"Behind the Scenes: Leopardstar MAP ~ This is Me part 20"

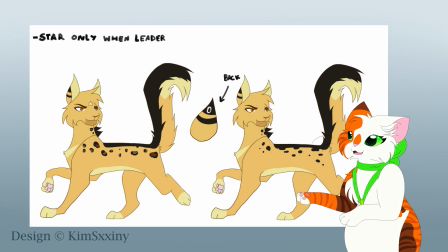(4:05)
Here is the redesign of Leopard Star by Kim Shiny, who later clarified that the more simple design with solid black dots is to be followed.
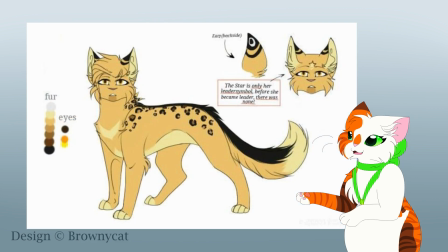(4:16)
This design is based on the original design by Proudycat, which included a much more detail than Kim Shiny's version. The main challenge I had was how I am going to include Leopard Star's hair, as drawing hair on Warrior Cat characters is the fifth foreign for me. I don't mind that others do it, sometimes it is very cool to see what everyone come up with design-wise. But as I don't really specialize in different kinds of hairstyles, this was definitely an interesting challenge to deal with.
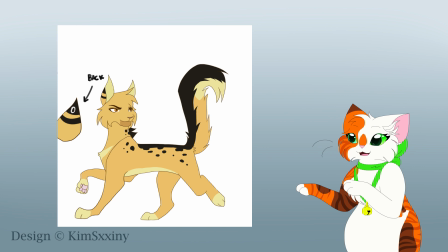(4:49)
In Kim Shiny's redesign, they have simplified the original hair design, so I decided to take that kind of approach.
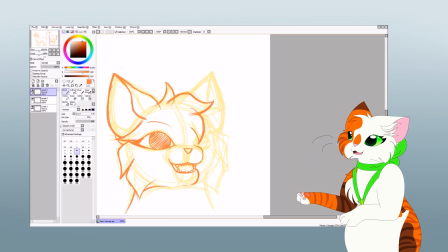(4:57)
I made the fur on top of Leopard Star's head thicker to represent some kind of hair
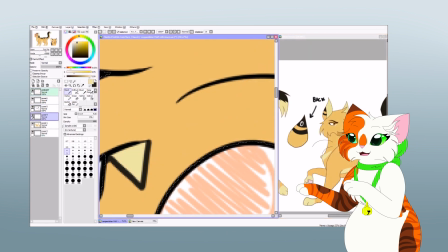(5:02)
and tried to make it so that the star on her forehead could be visible nearly all the time.
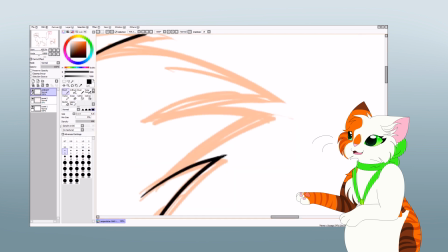(5:10)
Hair tail was presented to be slim with a bit of rougher fluff at the end of it, so I did the same.
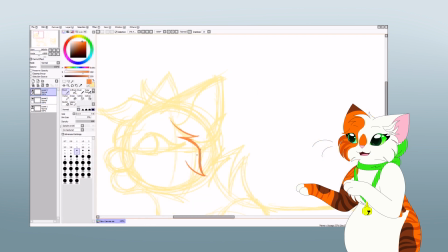(5:17)
Then, as her chest and the rest of the body were presented with quite short fur, I decided to give her some sass by adding longer hair at the back of her neck.
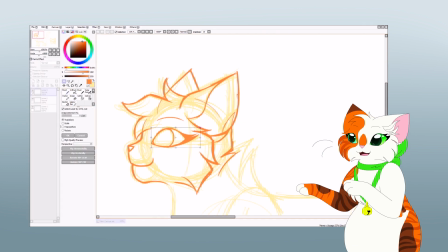(5:28)
While the neck fluff gives me some Rockstar vibes, I feel like it oddly enhances Leopard star's personality.
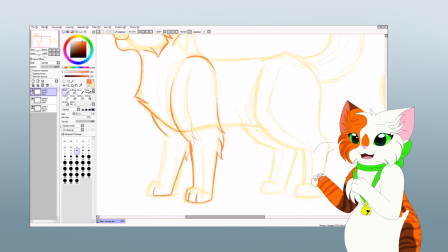(5:35)
Usually with female characters I like to draw lashes.
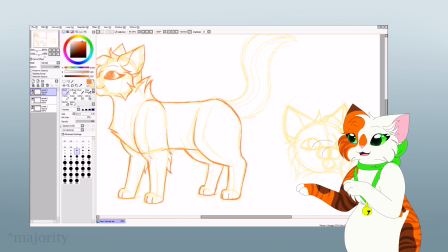(5:39)
In the majority of the drawings that I do, I commonly draw two lashes, but this time I wanted to try something different.
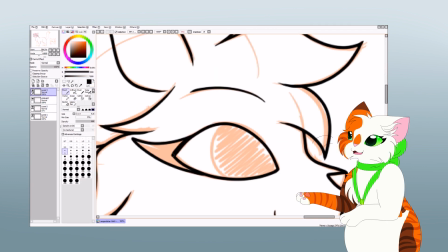(5:48)
I gave Leopard Star a singular longish lash, but I decided to divide the tip of it.
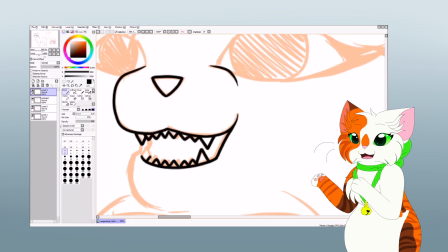(5:54)
That detail is very subtle and probably not that recognizable,
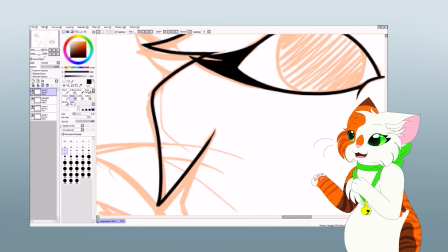(5:59)
but I'm happy with my silly experiment and perhaps in the future I will play with it more often. Once I had to eat her design just so, I moved on to sketching out the keyframes.
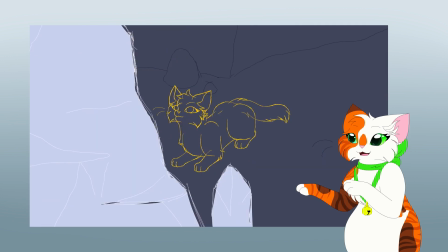(6:10)
The characters on the final Star Clan shot are designs provided by Nifty Senpai.
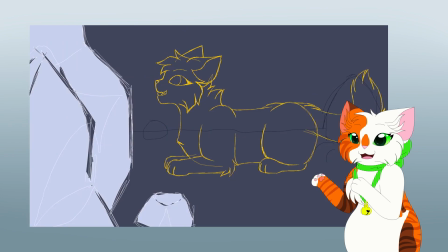(6:15)
We were told to follow her designs for other characters that didn't have a free-made design for this map.
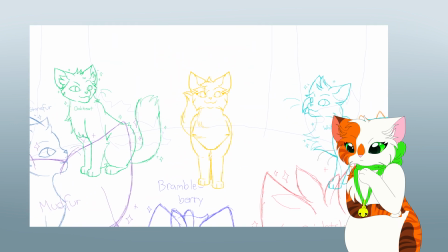(6:22)
I think this is actually the very first time I have tried my hand at her designs, so it was fun to try out such a variation with different body shapes.
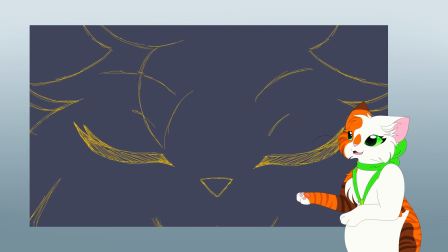(6:31)
From keyframes, I moved to in-betweens and from there to the clean-up.
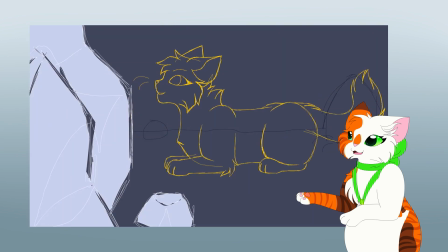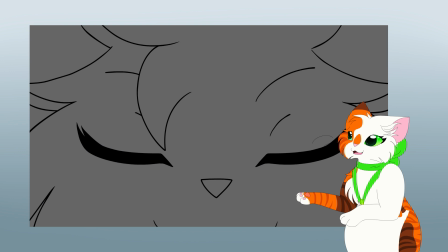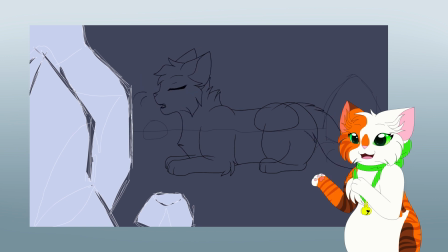(6:47)
The lip-syncing went quite smoothly. I can't say I had any particular difficulties getting it done. I would say my favorite words to lip-sync were brave, bruise and a little inhale before Leopardstar says the final this is me.
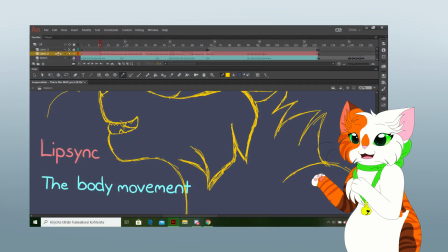(7:03)
While sketching the body movement onto a separate layer from lip-syncing, I ended up doing the lineart onto the same layer as the rest of the movement.
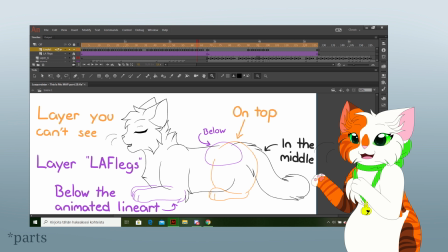(7:12)
But as Leopard Star had some parts that barely moved, such as her front and hind legs, I did them onto two other layers, judging whether they were behind the animated layer or on top. For example, in the shots one and two,
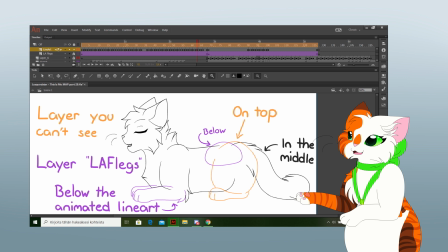(7:29)
the left hind leg is drawn on its own layer that has been placed on top of the layer where the animated rings are. This way I also saved some time so I didn't need to start drawing the body part over or nowhere again.
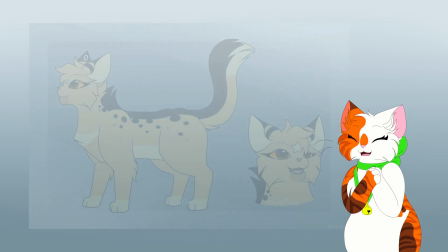(7:45)
Moving on with the coloring. I really enjoy designs that cut some detail to them.
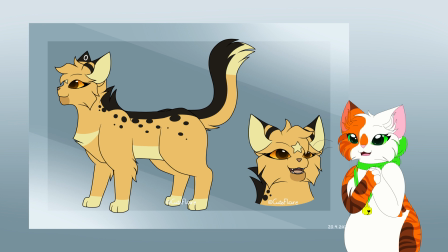(7:49)
What I absolutely love about this leopard star design is the fact that she has white rings at the back of her ears. That detail is quite minor but I think it adds more interest to the character design.
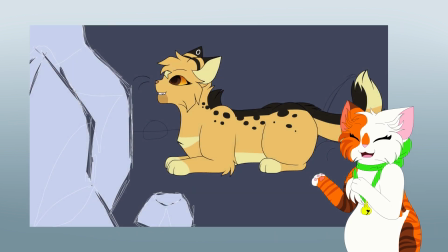(8:02)
While I would have loved to dive deep with the detail of the original design,
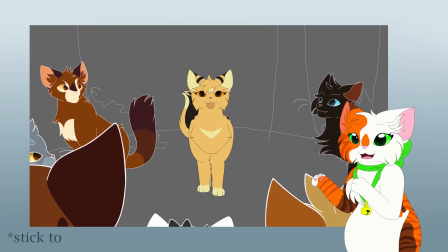(8:06)
I'm grateful that Kim Shiny told us to stick to the simplified version with the spots being plain black without extra detail.
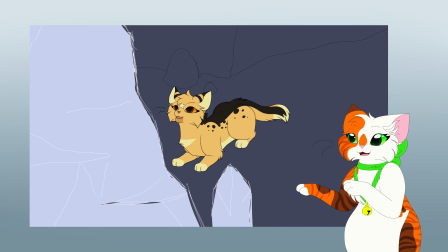(8:14)
The spots were easy to count and place to the parts of the body the reference sheet had them on. After coloring all the frames, I moved to work on the backgrounds. The reason why I'm doing backgrounds first before shading and other color effects is that I need some kind of reference for the light source.
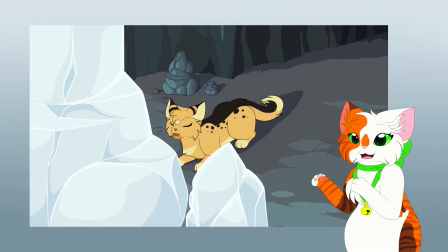(8:33)
I also need to figure out the color palette that I could potentially use to overlay Leopard Star's reference sheet colors with,
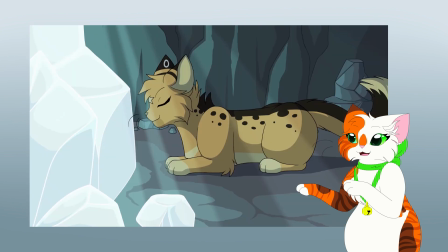(8:41)
and thus make her blend more into her surroundings without sticking out too badly.
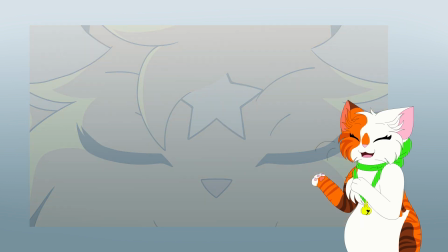(8:47)
For the Moonstone cape background, I took some references from part 18 that has been finished a while ago. If I can find the original part, I will put it in the iCard above. On that part, the animator had used blue hues for their grace, so I decided to go with it as well.
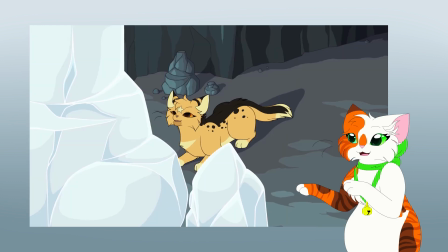(9:07)
I tried to achieve a cool and calm environment, as the part of the song is quieter before the majestic look out, cause here I come.
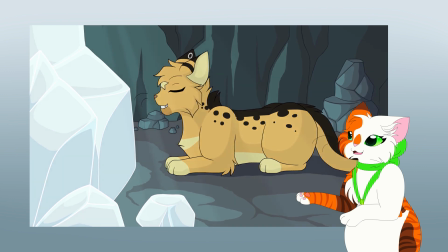(9:16)
The only source of light is from outside of the cave that shines upon the moonstone, so so that also helped to achieve a calmer environment.
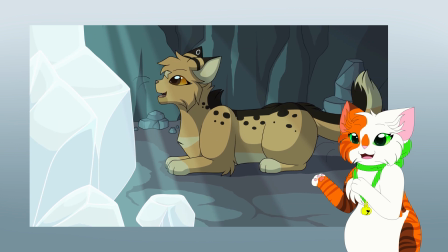(9:25)
For the game setting, I did the shading with the cold dark blue and overlaid the rest of the colors with the grey easter couch.
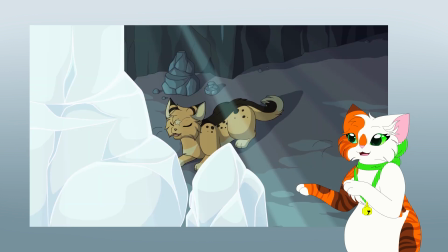(9:33)
The eye highlights are done with light blue to continue to reflect the cool, calm environment. Then on the StarClan and oh boy didn't I have a blast with this one, I dare to argue that StarClan is very commonly imagined with hues of blue and purple, heavenly pale and cool colors.
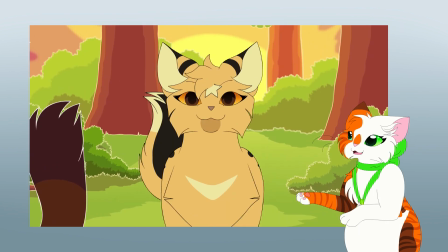(9:56)
The final shot of my part opens with more powerful music,
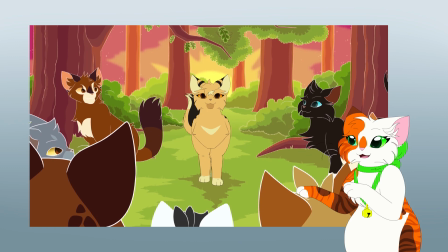(10:00)
so I decided to go completely against the StarClan stereotype and add a sunset and bright colors to reflect the majestic theme.
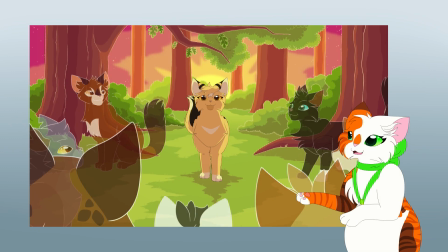(10:09)
The sunset in the background opens a possibility for beautiful, vibrant hues of green and pinkish orange and that is what I decided to roll with. I love to design StarClan this way and use brighter colors to visually suggest how remarkable this moment is.
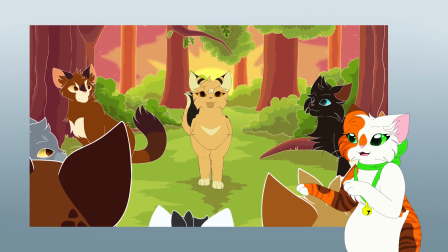(10:26)
In the script of this map, this scene is noted as an action that shows Leopardstar is coming to reclaim her
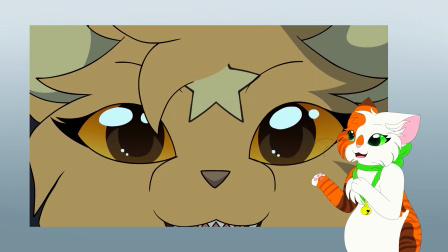(10:32)
rightful place as RiverClan's leader and showing StarClan that she is indeed capable to do her job.
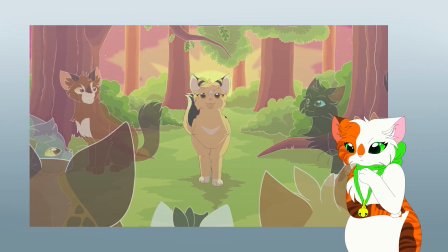(10:41)
I don't know how many actually picked up on this and I don't blame anyone for not spotting it, but I decided to draw oaks and kind of aspens to the StarClan background.
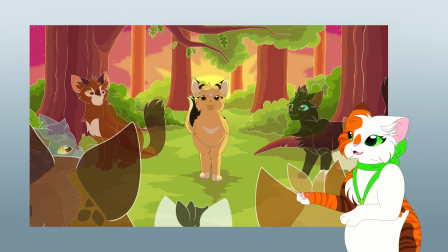(10:53)
If you pause at the final scene after the zoom out, you can see that I added a few oak leaves just above Leopard Star. This is completely meaningless detail, but I thought it would be fun to experiment with different tree types for this part instead of going with the general tree design that I very commonly use.
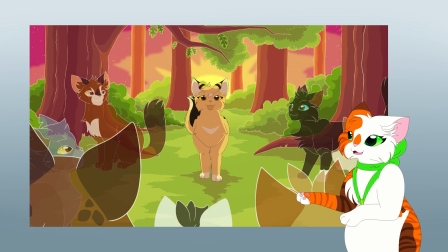(11:13)
For StarClan I overlaid Leopard Star's colors with golden yellow and did the shading with purple. The eye highlights are this time a bit more yellowish to convey a warmer environment and atmosphere.
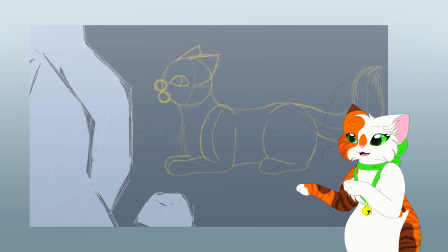(11:27)
And that's it! This was the entire process I went through when working on Leopard Star Map Part 20.
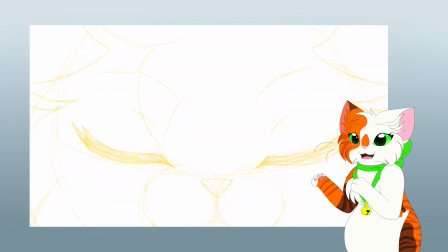(11:35)
In total this took two weeks of working time.
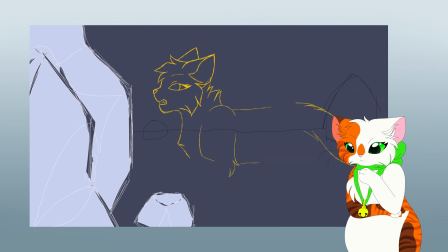(11:39)
I had three day break in between the process, but if we disregard that, I spent two weeks in total with this. Two week is definitely a quite good achievement with animation that is 10 seconds long, but keep in mind that this map part had very subtle movements.
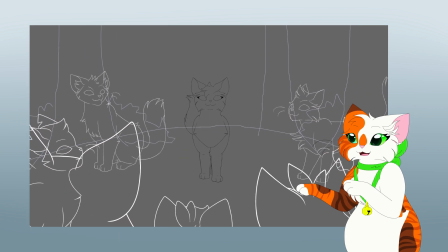(11:55)
If this animation had included full body action movements, it could have easily taken me two months to finish, as opposed to two weeks.
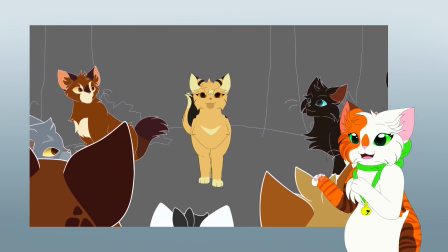(12:06)
If you haven't seen my part yet or want to give it a rewatch, you can check it out at the end card.
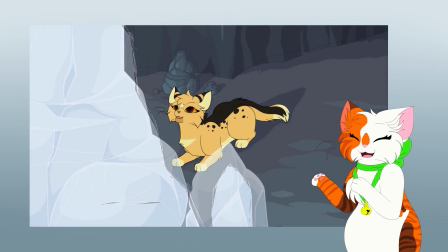(12:12)
Once the final map is posted, I will also include that as part of the end card,
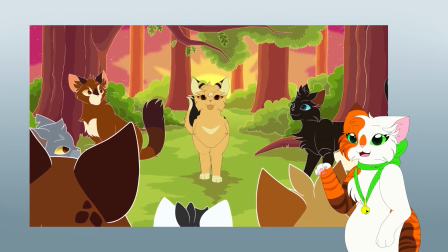(12:17)
but for now you can find the map call in case you're interested to check it out.